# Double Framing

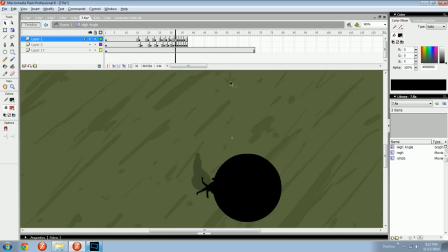8:09 So like one thing moves, then the next thing moves a frame later. And you can't quite see it here, but it is a problem. Like he moves before his shadow.
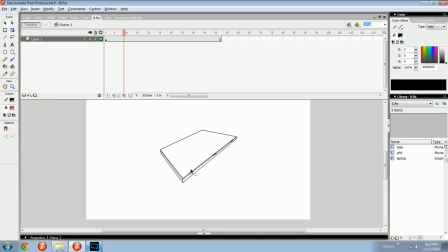8:17 Be careful with that. Here's some more double framing.
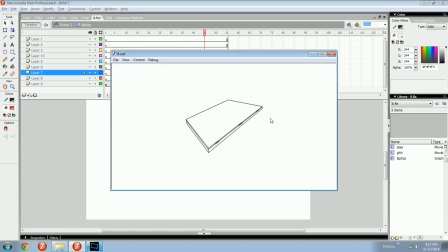8:21 You know, it's just a great way to make stuff slow down or speed up, or just go at the speed you need it to. Double frames with a laptop opening, you know? Oh, here's a figure.
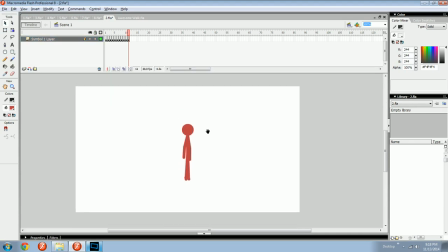8:36 I'm gonna walk you through how I might double frame this. So here's a walking loop.
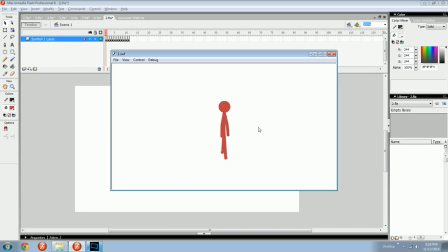8:41 Oh, it's so fast. He's moving so quickly. Nobody walks that fast. It looks bad.
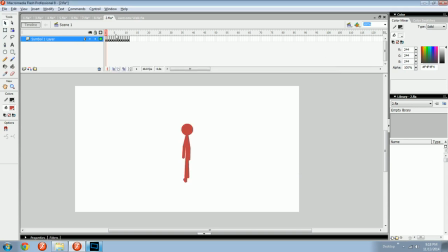8:48 Let's make it look good. So, I know that when people walk, they slow down when their legs are far apart. Like, if you're doing a profile view of a walk cycle, or a run cycle for that matter,
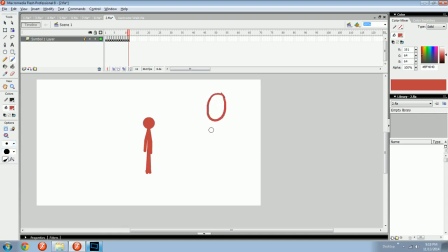9:06 it looks better when people slow down when their legs are like this,
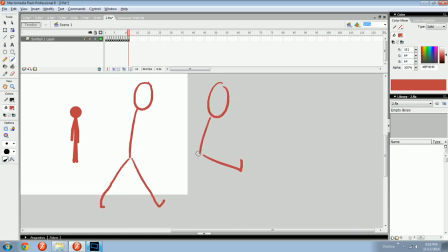9:14 or when their legs are like this. It just does.
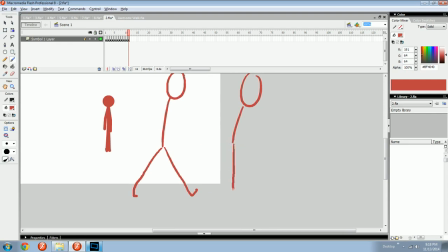9:22 Because when your legs are crossing, when they're at this point, or they're at this point, or this one, you go fast. That goes real quick, just for whatever reason, because of the way you run.
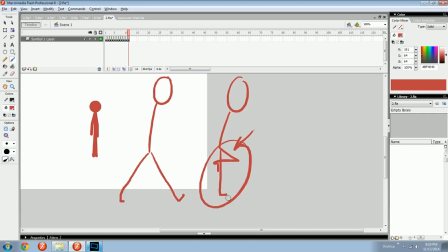9:37 When your legs are together, that is the point at which you are propelling yourself forward. So, like, your whole body is moving the fastest, and there's not a lot of time when your legs are in the middle.
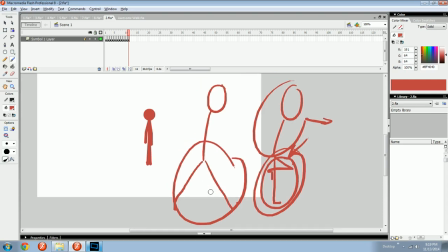9:50 But when you're out here, that's your leisure time. That's when your legs are readjusting, and you're getting ready to propel yourself forward. So I'm going to keep that in mind when I do this double framing.
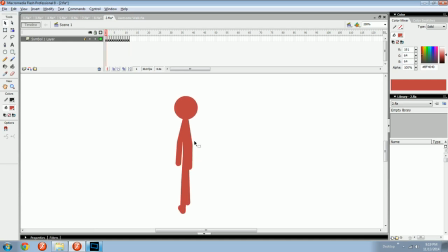10:04 Here's this guy. So right now, his one leg is in front, his right leg is up, and this one is back. So this will be a pretty long frame. Probably 3, maybe 4. I'll see how it looks later. And then this one, they're starting to come closer together. So just 3, not 4 again.
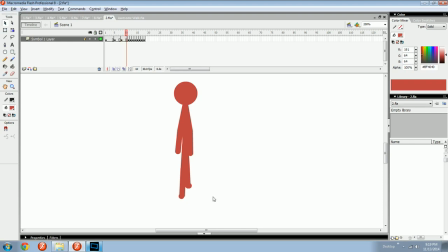10:23 And then they're almost crossing. And then 2, and then here's where they cross. I'll leave it at 1. And then there's 2 again. And they're getting farther apart. And then they're coming back together, so it'll be just 1 at the cross.
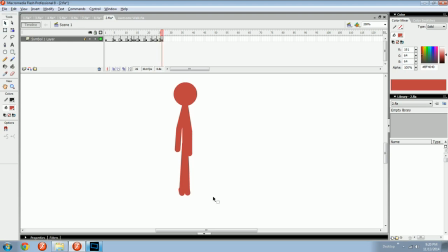10:41 And this might not look that great with it going from a single frame to a quadruple frame. So I may take 2 out of that. Or maybe just 1. Yeah.
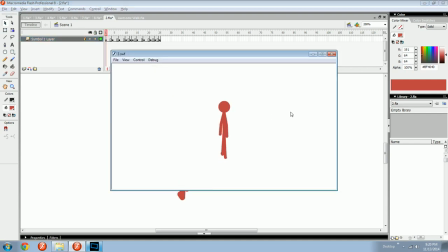10:57 And then we'll see how this looks. Well, that looks better, I think. I mean, it looks better to me. You may not like it, but it's the beginnings of learning how to do pacing and how to know when to speed things up and when to slow them down.
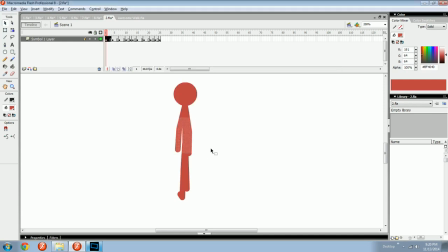11:16 Oh, I mean, what would this look like with explosions behind it? You may ask yourself. I will show you. I will show you right now.